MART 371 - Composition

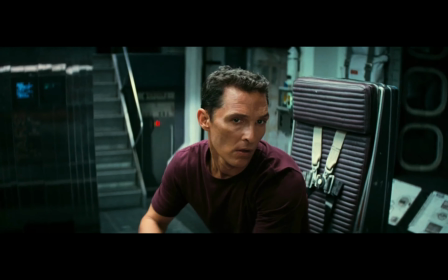0:00 For the scene analysis of composition, I chose to use the film Interstellar by Christopher Nolan.
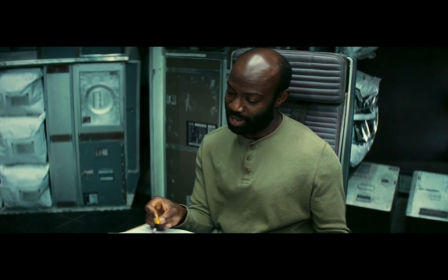0:08 The film is set in a dystopian society that showcases a world that is slowly deteriorating,
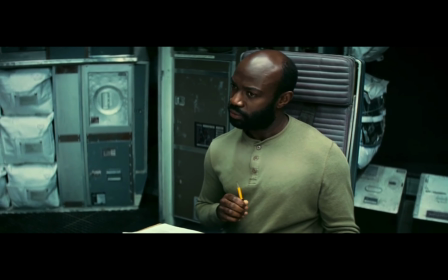0:15 making Earth almost unlivable.
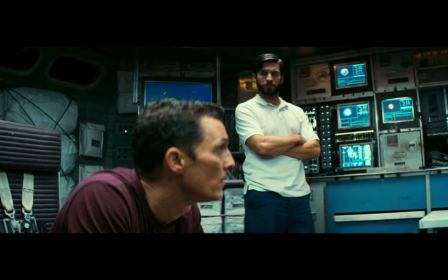0:18 A brilliant physicist at NASA plans an important voyage to save the
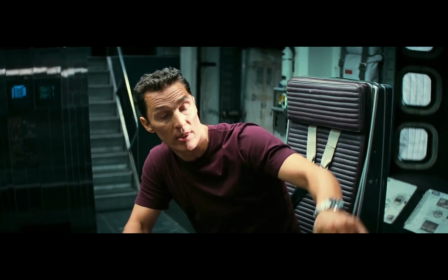0:24 human race by transporting the world into a wormhole near the rings of Saturn.
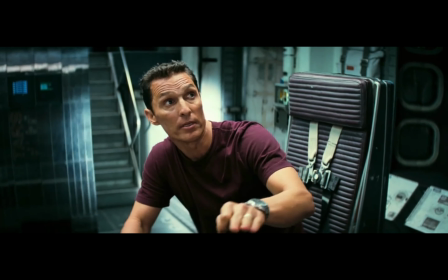0:30 But first, he must send a group of scientists to explore the other side of
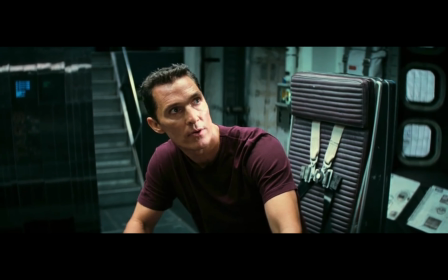0:36 the galaxy to find out which potential planets could be the new home for mankind.
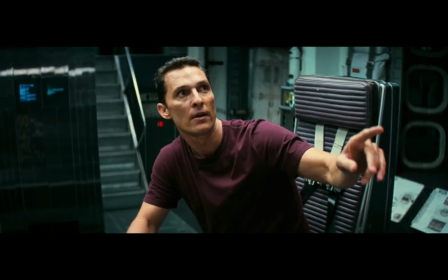0:43 I chose to use the scene where former NASA pilot Joseph Cooper, played by Matthew McConaughey,
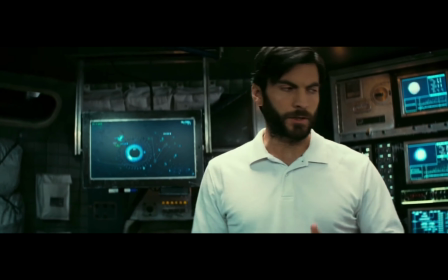0:50 is leading the voyage with 3 other researchers, hoping to explore a planet that a scientist with the last name of Miller,
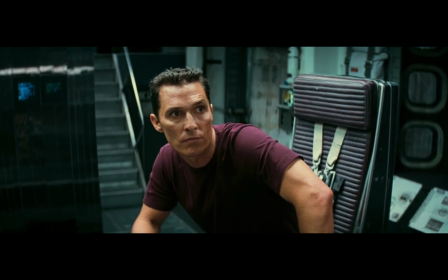0:58 who traveled on a voyage prior, sent a message out that it could be very promising.
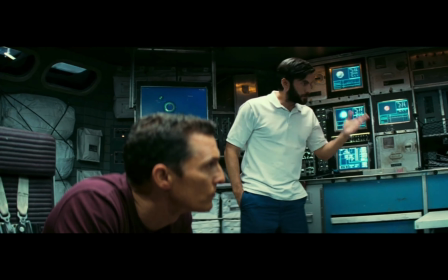1:07 Unfortunately, the planet is near a black hole named Gargantua,
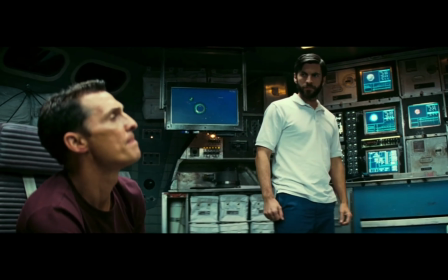1:11 which causes time dilation, a distortion on the relativity on how time passes through space.
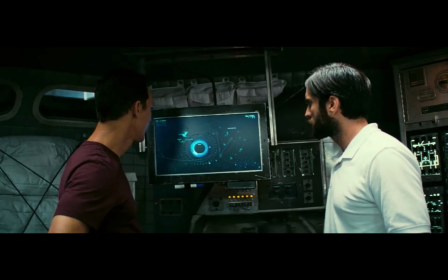1:19 About an hour into the film, we are able to see Cooper talking with the 3 researchers, Romilly, played by David Gassie,
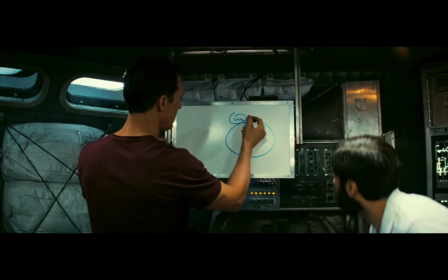1:28 Doyle, played by Wes Bentley, and Brand, played by Anne Hathaway, talking about entering this planet.
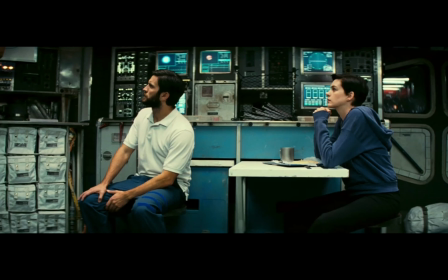1:38 While they are discussing the shortcomings of investigating the planet,
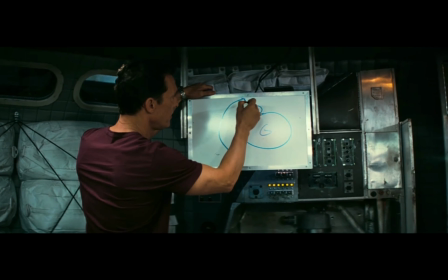1:42 it is a standard view shot that is slowly panning and transitioning between their faces,
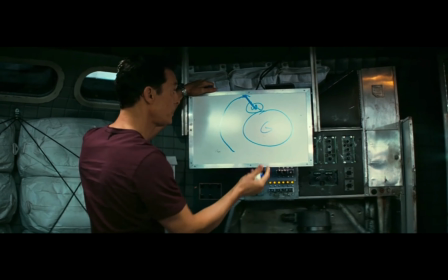1:48 but not hesitating to show view shots from the outside of the ship to actually show the rate that they're moving through space,
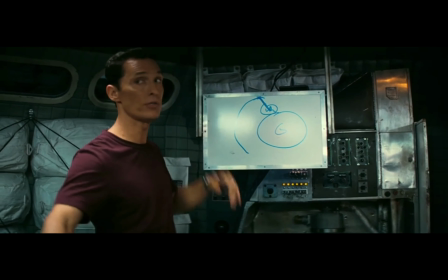1:56 and revealing the light from the stars nearby and how strong it actually is.
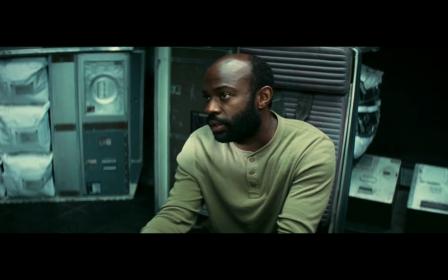2:02 There's no music during their conversation to emphasize the severity of their words and the possible risks that they're willing to take at that moment.
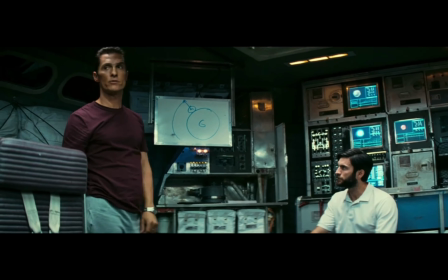2:10 They are discussing the fact that every hour they spend on this planet is equivalent to 7 years on Earth.
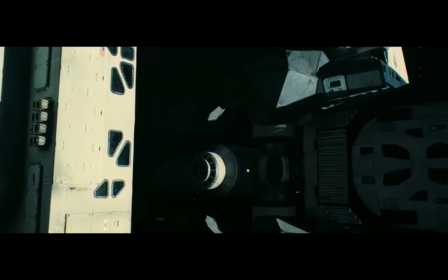2:18 Cooper isn't too happy with this idea, and the movements between the characters starts to become much quicker and more fast-paced,
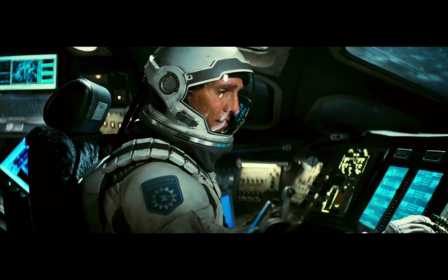2:26 expressing how rapidly the tension in between the conversation and the characters is actually rising.
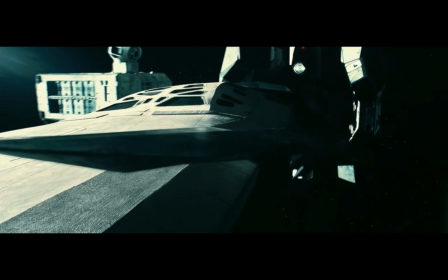2:33 The moment Cooper, Doyle, and Brand depart the mothership, the camera tilts and zooms out to show the aircraft shooting through space.
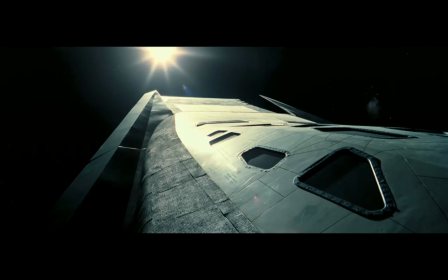2:42 The camera pedestals and then shakes when it gives away Gargantua's image,
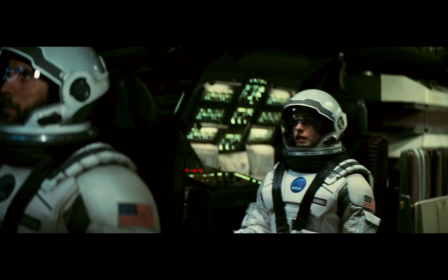2:48 aka the black hole, to give the nervousness of being so close to the unknown.
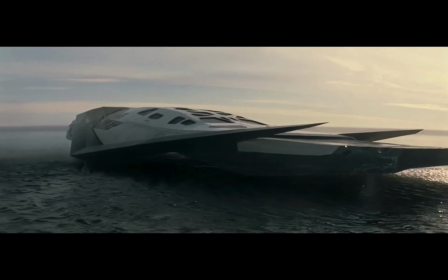2:54 As they're entering the planet's atmosphere, the viewpoint starts to rattle to let the audience know that they're going to
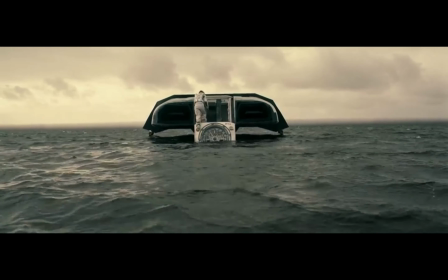3:01 get a feel of chaos that's about to occur to the characters in the movie.
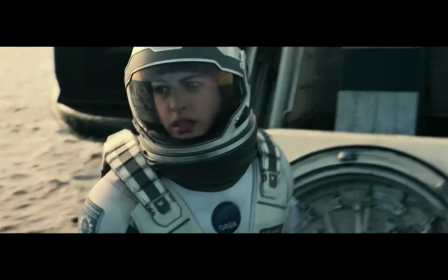3:07 When the aircraft descends on the planet, a sudden ticking noise can be heard the moment the doors open.
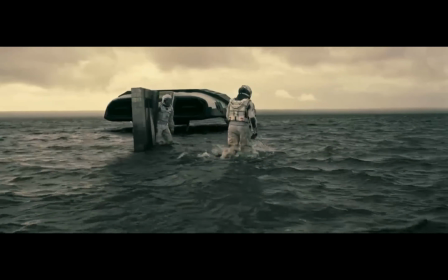3:16 Christopher Nolan uses the ticking sound to represent that every click is a full day back on Earth, and to truly highlight that every single second on their exploration actually counts.
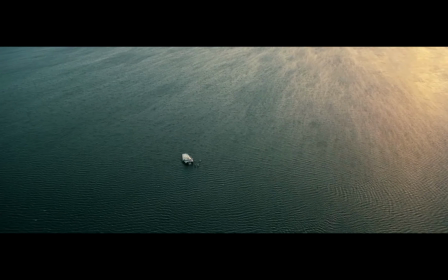3:30 The scene pans in and out of a bird's view from the ship, or of the ship, in the middle of the empty waters.
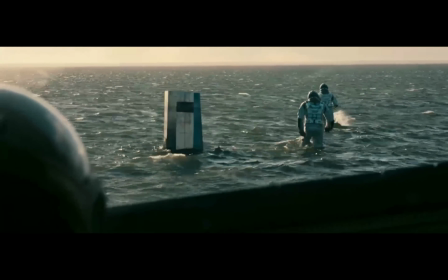3:39 Cooper stays on board the vessel, frantically watching Doyle and Brand try to obtain the scientists' data who arrived before them.
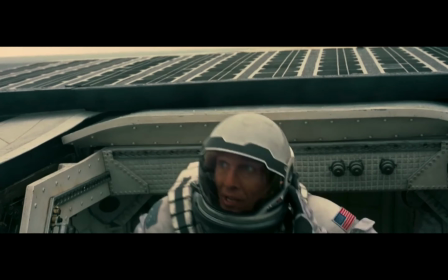3:47 While they're looking for the parts of the ship, Cooper witnesses humongous waves that are coming in their direction. The camera zooms in and out to show different perspectives of how it can be illusioned to look like mountains at first.